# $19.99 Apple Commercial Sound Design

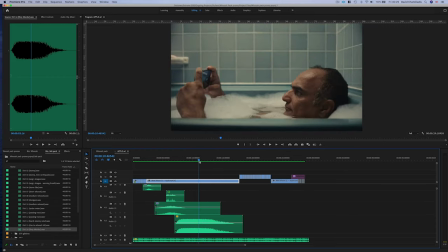8:16 Now, because we come out of that, so it's no longer in frame, I would like to start dipping that out.
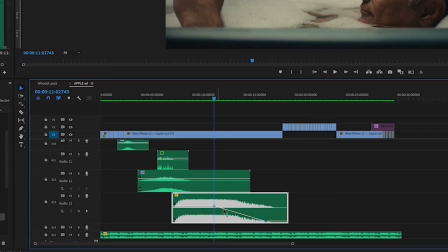8:24 So what I did there is pressed Command or Control and added a keyframe, just so I can keyframe the volume of that clip.
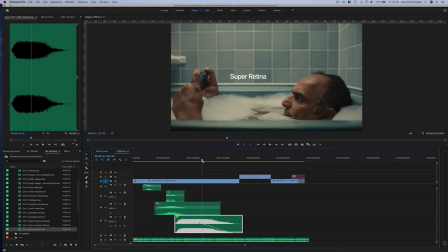8:37 Okay, now this one, the next scene comes in. Right here, what I'm going to do is he's going underwater, so I'd like to emulate that in my sound design. I'm going to go to my track, and this is what I'm going to do, right? I'm going to, as it's going underwater, I'm going to chop the track right there.
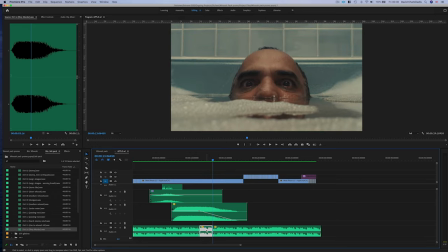8:56 And then right there. And what am I going to add?
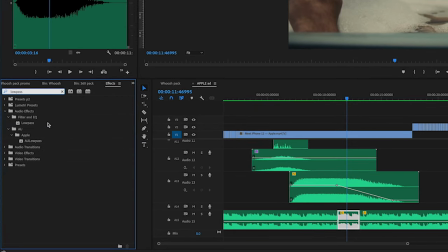8:59 I'm going to add a low pass filter because that is the perfect effect to make us think we're underwater.
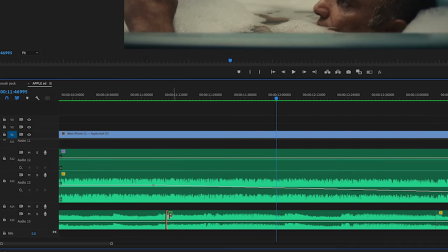9:06 And right with the cut is, I'm going to add my default fade, which I've got as Shift D, and it just adds the default fade that you have.
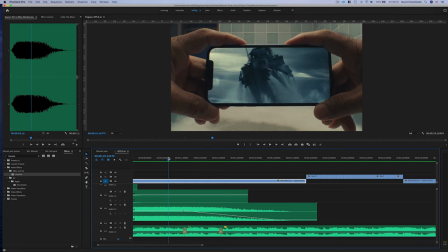9:16 Now, also what I'm going to do is I'm going to watch this back and see what else we need.
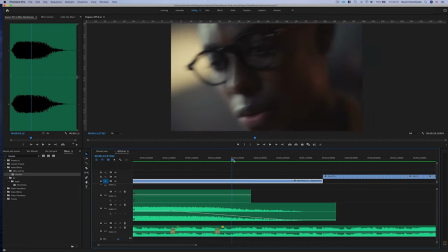9:26 Okay, so I probably need to give it a bit more space to breathe.
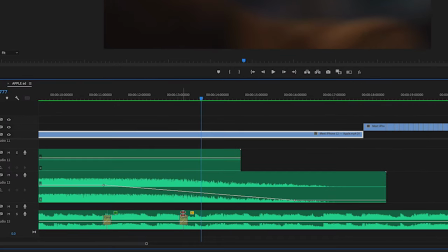9:31 So I'm going to hold my Command key, and then when that double red arrow is on the screen,
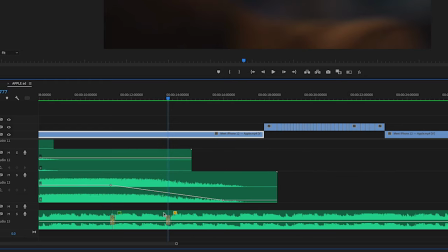9:38 I'll just move that clip and kind of keeps the fades in place, which is kind of cool.
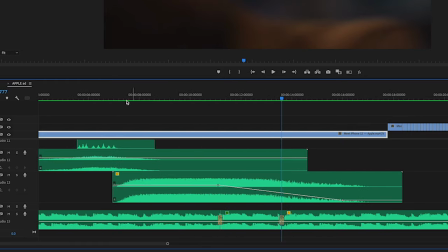9:44 Let's listen to that.
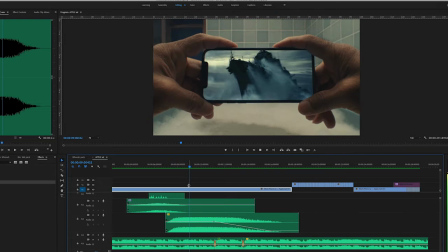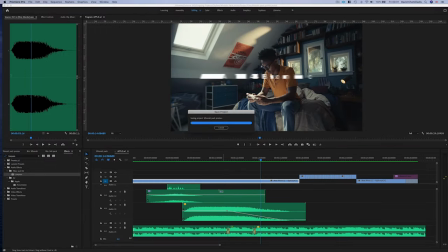9:51 I like that. Now, I think I can make this seen a bit more aggressive.
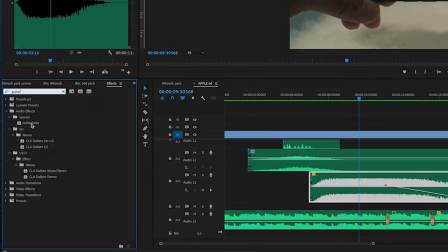9:58 What I like doing is using the guitar suite. If you drag that onto your clip and edit that,
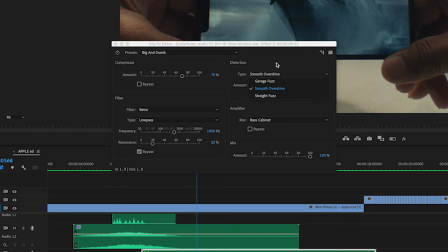10:07 what you'll see is you've got fuzz and overdrive and all that kind of stuff that really adds hair to our clips. That's what we say in music terms. Just make it a bit hairy, just like a bit more dirty.
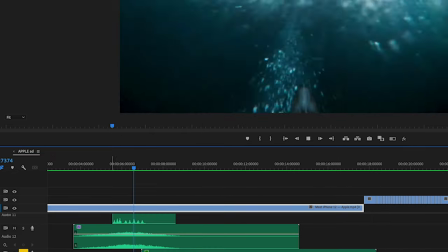10:20 Let's listen to that. It might be a bit overkill, but you know, let's try it out. Holy smokes, that is loud.
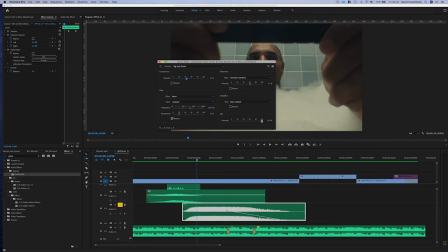10:28 Okay, so we're gonna reduce the amount. Compress can come down a bit. And let's not add as much hair.
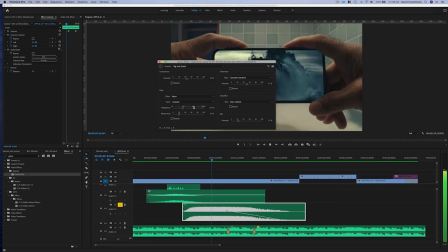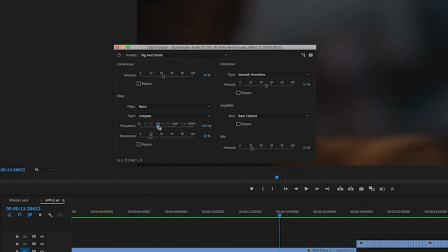10:43 Yeah, that added a tiny bit of hair. I just added that filter and just affected the low frequencies just a tiny bit.
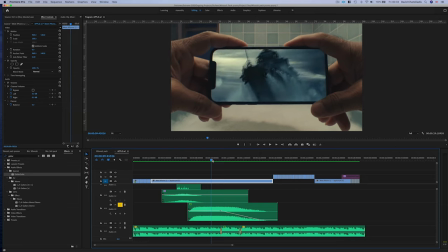10:51 Okay, so let's move on from this one. Also, what I see here, is there anything I want to add? He's going, oh, some text.
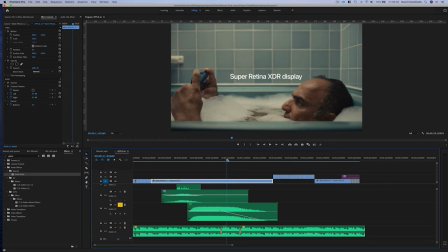10:58 Okay, so we've got some text popping up.
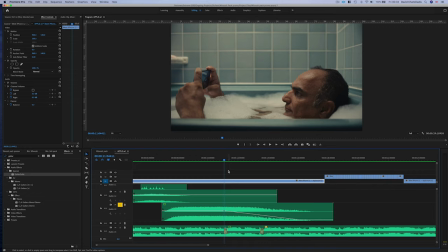11:01 So what I'm going to do is, as the text pops up, I'm going to select my video, and with the M key, I'm just going to mark when the text comes in.
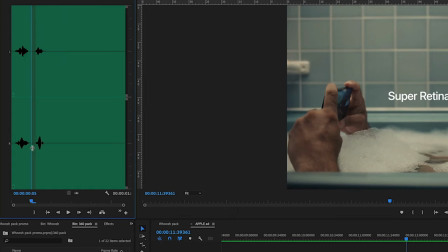11:12 What did the mouth pop sound like? Ooh. Yeah, let's add that.
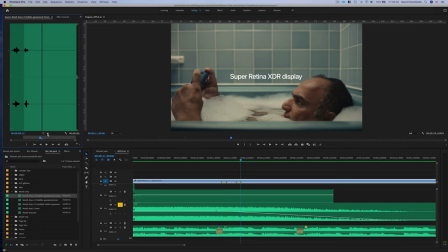11:18 And I'm going to drag the audio file right there.
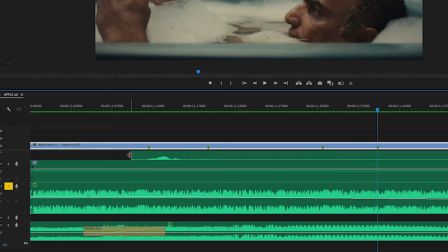11:21 And the cool thing is, I mean, if I had to, I could be really precise on my cutting right here.
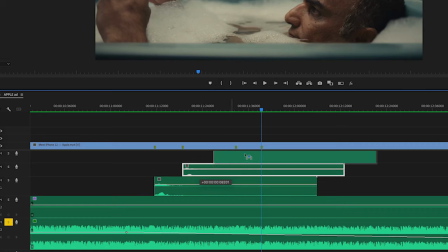11:27 And I'm pressing the Option key and just dragging these into place.
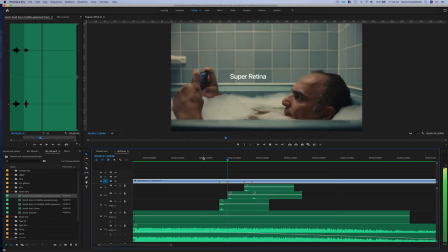11:32 Let's see what that sounds like. I like that. Okay, so you can really hear the clickiness at the front, because I've just literally cut that sample. So I just need to add a little fade in the beginning. So I'm gonna do that really quick.
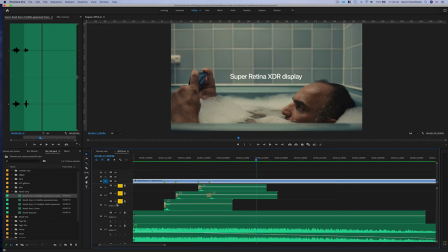11:52 Let's see what that sounds like. I like that, cool. And I think we're done with this scene.
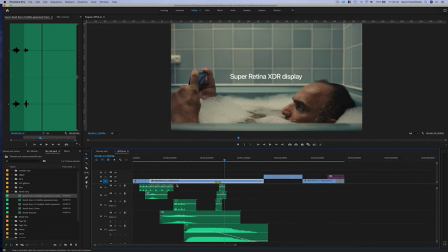11:57 Let's see what we've got so far.
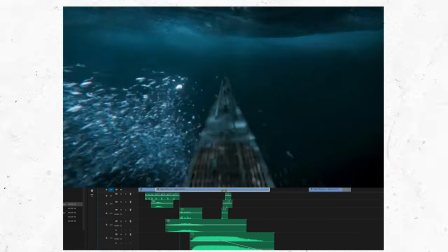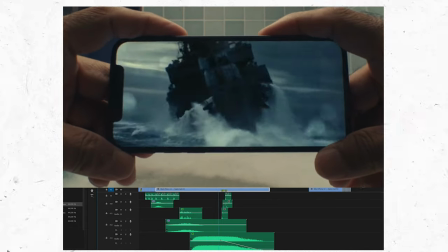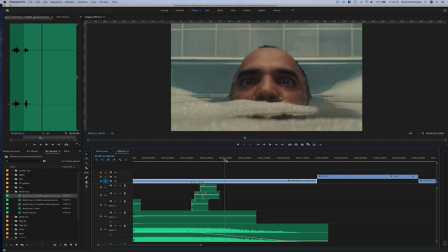12:10 Oh, he's got another bubble there. Can you see where his nose is? He's got another bubble right there. Okay, so what I'm gonna do there is I'm gonna add another bubble. Let's see. I think I like that one.